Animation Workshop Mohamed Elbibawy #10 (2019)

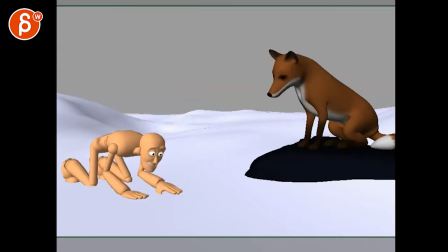One thing I'm wondering, since we're still in early stages. Since you are going widescreen. So what if you move the whole guy over here. So the tail is still cut off. but it would be here so maybe the head would be here in my fantastic drawing right that's the guy
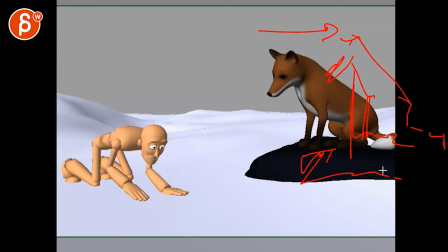and then you would have the stone would maybe end up here potentially right so you go this far over this far over and because you have that much more room what if we move this character globally more profile so that we have less overlap because i'm looking at this here too where
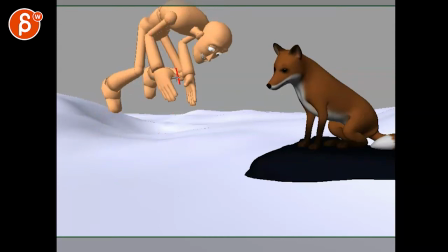we have all those somewhat parallel lines and tangents and it is not as clean silhouette wise and I wonder if we're going profile if we can just make
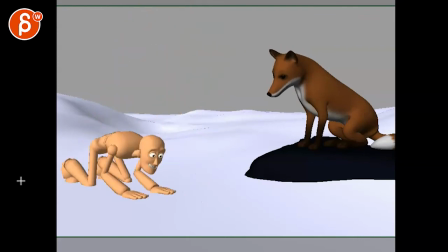this just a bit cleaner you know you move them like I said all over here just a bit there might be slightly off balance because they're so far on the edge I will get that but you
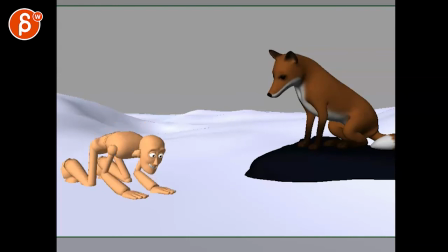might have to maybe scale him down so he's not as big abstract to find ways for you a to fit this a to for a nicer arc but
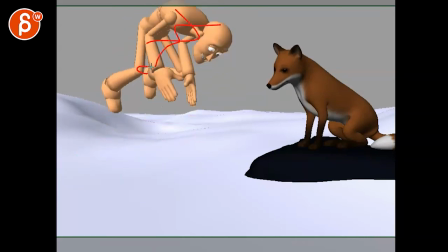then also silhouette wise make it work so that we're not so so messy here also timing wise watch out you're really shooting up and then it kind of slows down a lot through there so that momentum there suddenly stops so you might have
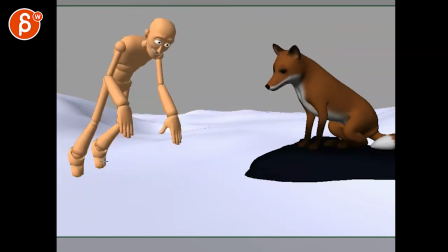to go not as high not as fast to give this a nicer hang time through here
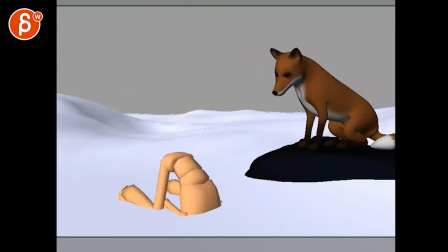and a nice acceleration into the drop there was also a bit slow motion through there and there's no technical thing you know he's stuck in that snow so you really have to lock this part and
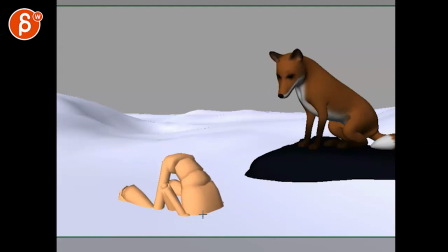you can move the rest here but I will be careful with that much moving it can be feels like you want to do this and then almost have leg movements first and this is all kind of locked and then maybe you start moving arms for him to get out and
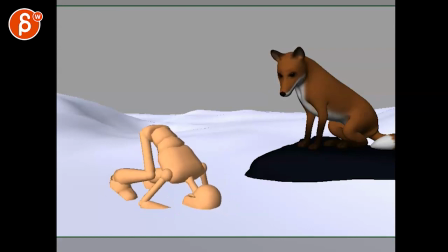And then the body can move and could be a bit of an interesting move out of the snow there for this.
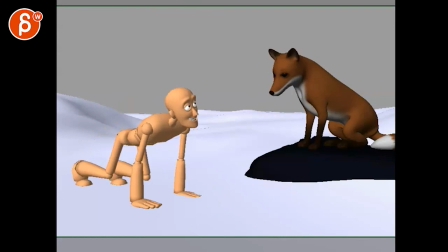Alright, I'm going to leave it at that, it's lots of notes. You will know the scene better.
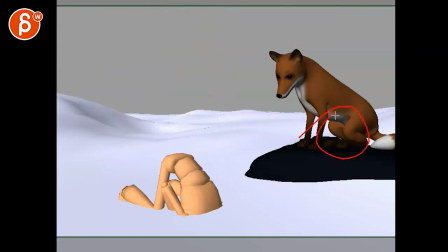You can kind of see what you can do with the camera or positioning of these guys just to give this a bit more,
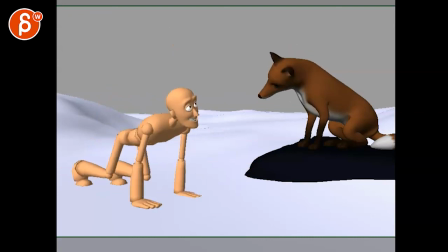just a cleaner silhouette in general and nice arcs like I said. anyway I'm
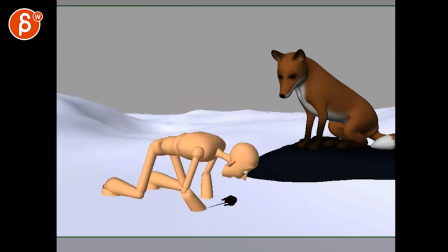rambling I'm gonna leave it at that and stop all right thank you all right there's an email you can sign up you can start whenever you want you can submit whatever you want you get 16 submissions either way a like and subscribe would be awesome all right thank you